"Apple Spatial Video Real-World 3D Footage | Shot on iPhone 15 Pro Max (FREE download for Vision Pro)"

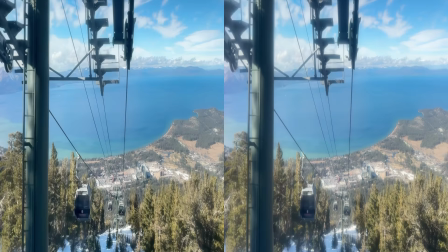[4:17]
I used Topaz Video AI to enhance the video quality,
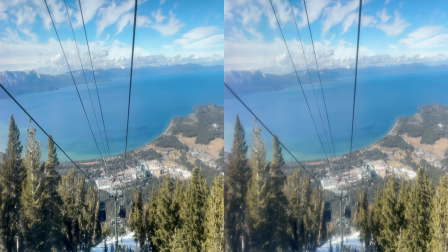[4:21]
as my iPhone was inside the cart shot through a very dirty window. video, just to show you AI works the same in spatial video.
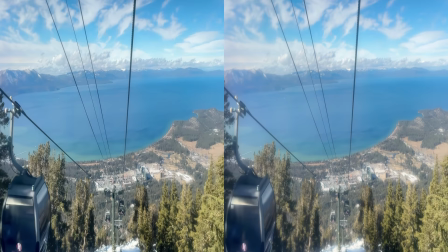[4:29]
So if you are complaining the 1080p 30fps resolution like other influencers do,
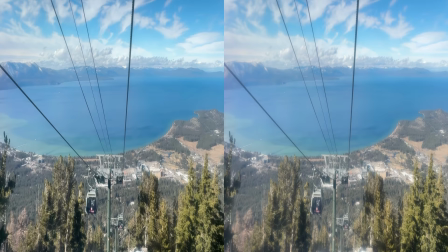[4:35]
just use AI to up rest and up frame rate your spatial video following this tutorial.
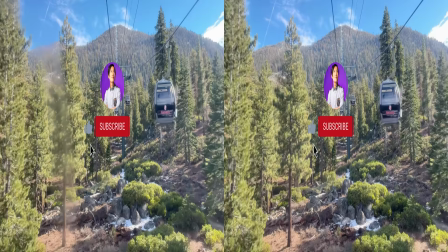[4:44]
And now, it is a good time to ask you to subscribe and give this spatial video a like.
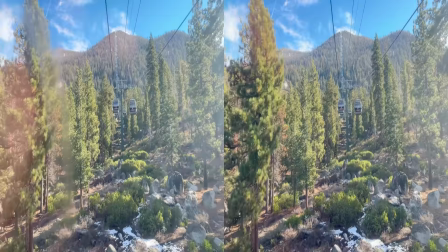[4:49]
No one on the internet showed you what spatial video looks like except me.
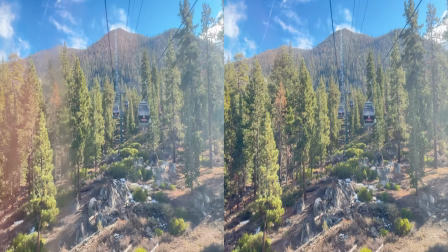[4:54]
With the Vision Pro dropping at the end of January 2024,
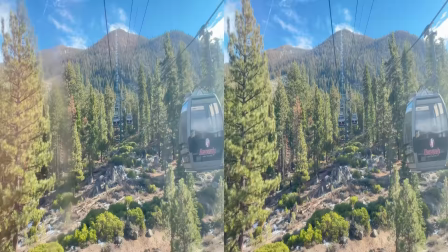[4:59]
I will continue to teach you how to film, edit and publish spatial video.
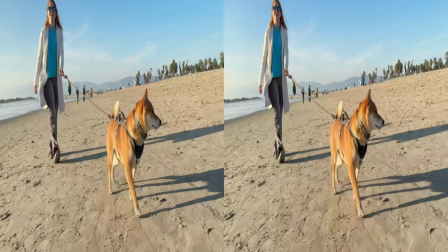[5:04]
Subscribe to us so you can be one of the first creators to film in spatial for Vision Pro.
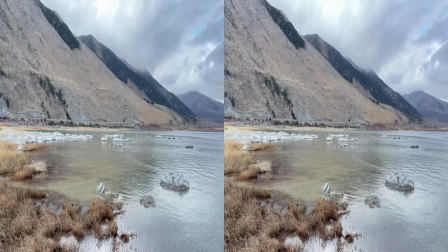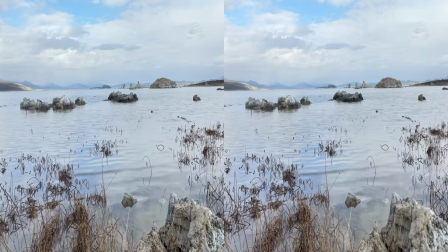Next, let's talk about filming a scenic relaxation video for meditation. Video with 3D depth really tricks the brain into thinking you are one with the nature.
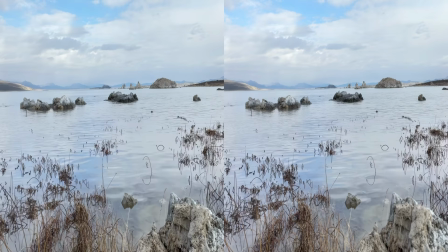[5:35]
Like this Mono Lake video right here, especially when you get to experience this inside the Vision Pro or even just the Metacraft 3.
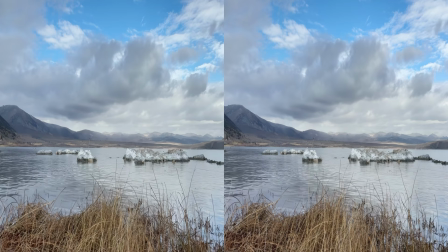[5:43]
One thing about filming large landscape in spatial video is always to put something in the foreground to create 3D depth,
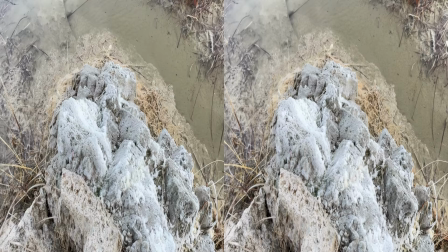[5:52]
like the glass right here. Or just point your camera to this interesting rock, covered by salt. Mono Lake is a saline soda lake, formed at least 760,000 years ago.
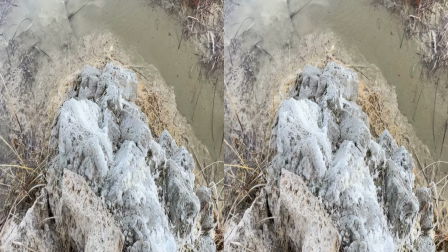[6:05]
The lack of an outlet cause high levels of salt to accumulate in the lake, which makes it water alkaline.
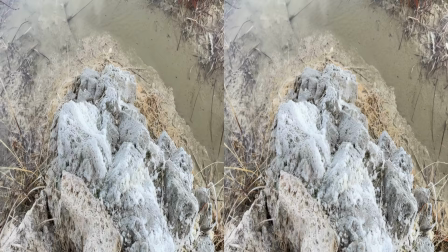[6:13]
As you see, the salt accumulate here in 3D, it is a natural wonder you are watching now in spatial.
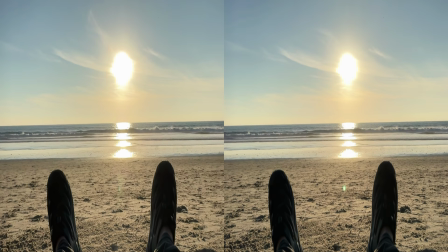[6:19]
Pretty cool, huh? Let's make one thing clear. Spatial video is a fancy way to call 3D video.
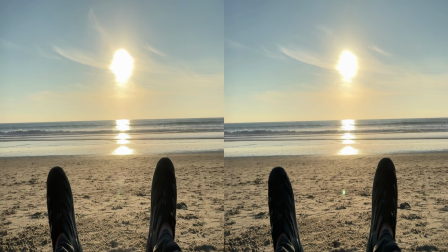[6:26]
Apple Spatial video is not a 6-degree of freedom volumetric video, even though their commercials are kinda misleading.
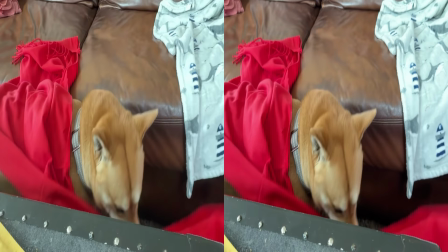[6:34]
For 3D to work better, you need your iPhone close to the subject. Not too close, but need to get closer than traditional 2D.
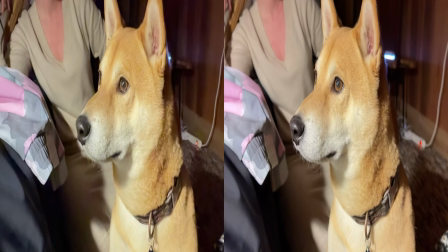[6:43]
So Spatial video is great for pet and animal lovers.
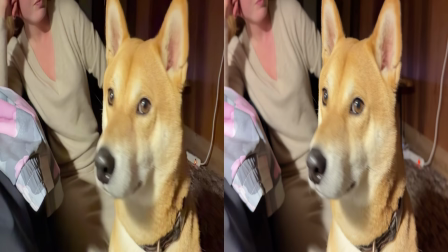[6:47]
As you see kimchi close up here, you cannot even get that close in real life for an animal encounter.
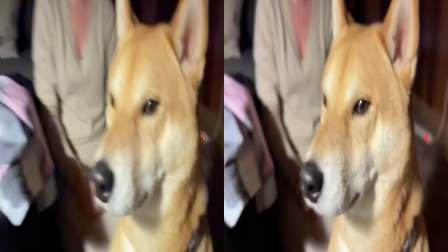[6:53]
You can however in special video. Super cool.
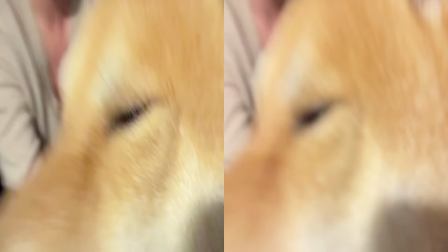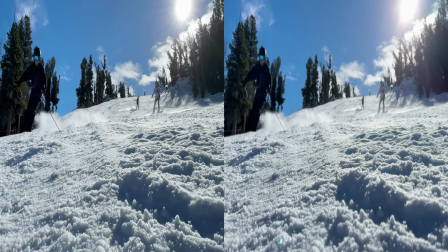[7:04]
Just like 3D video capture, you will need mostly stationary capture or put your phone on a gimbal.
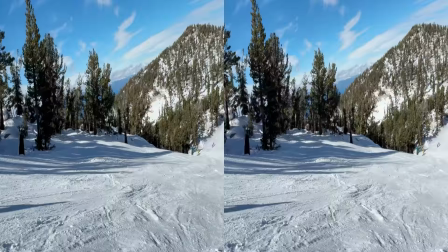[7:11]
All the samples you see in this video are me hand-helting the iPhone. Not recommended.
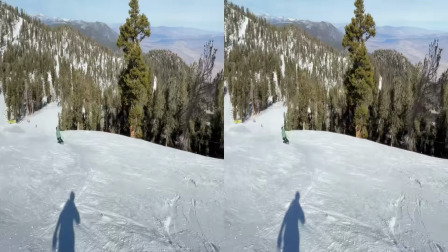[7:16]
Like this snowboarding footage, it will make you sick immediately in the headset.
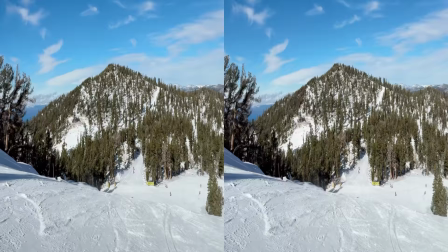[7:21]
So make sure bring and tripod with you next time filming in spatial video or put your phone down on the ground.
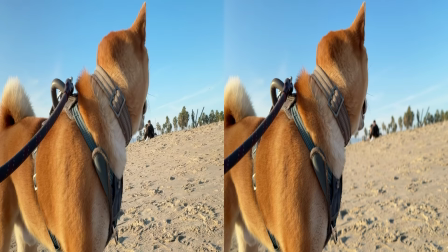[7:28]
Low angle shot looks super good in spatial video.
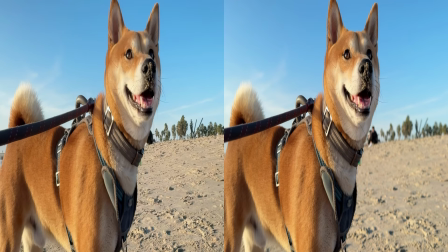[7:31]
Because of the narrow lens separation, iPhone spatial video tends to make the subject look larger than life.
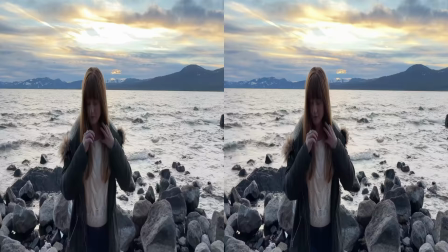[7:38]
It gives a unique perspective compared to filming the subject standing up. I am not saying you should not film your subject in eye level.
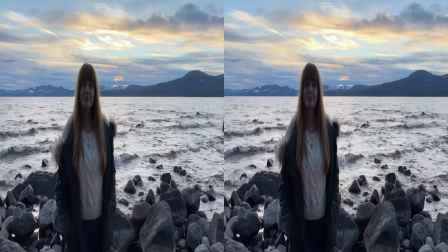[7:45]
It is just boring and make your videos look like an iPhone video, ironically.
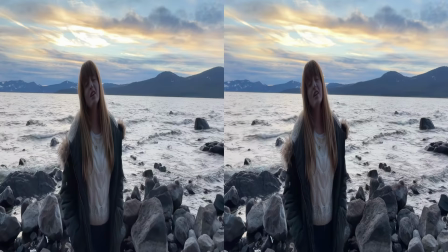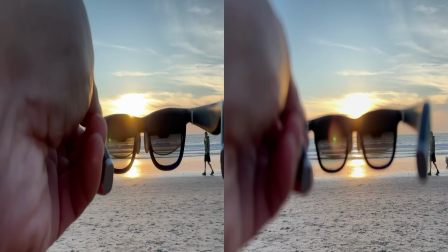[7:57]
Because of the 3D nature, Spatial Video is also great for unboxing video.
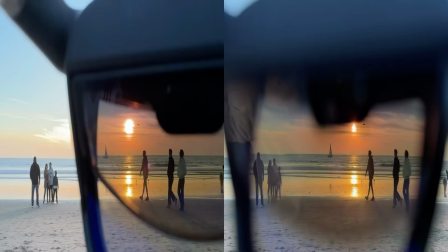[8:02]
Let's take a look at my recent unboxing video of the Virtua XR Glasses right here.
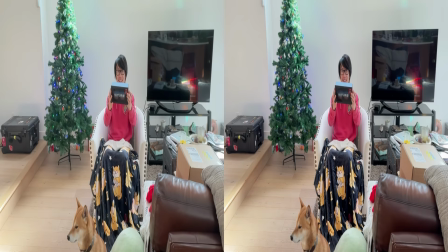[8:08] It's Christmas time and me and Kim Chi gonna unbox the brand new virtual ARXR MR headset.
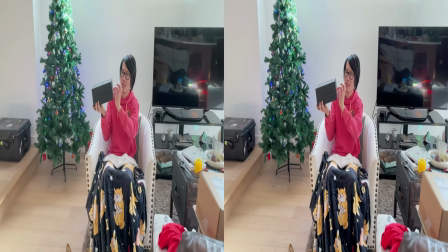[8:16] This thing can play special video. So come on in. So it's really cool that's XR glasses right here.
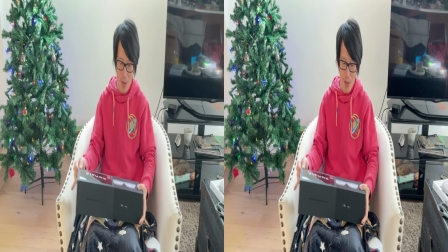[8:24] Pull it.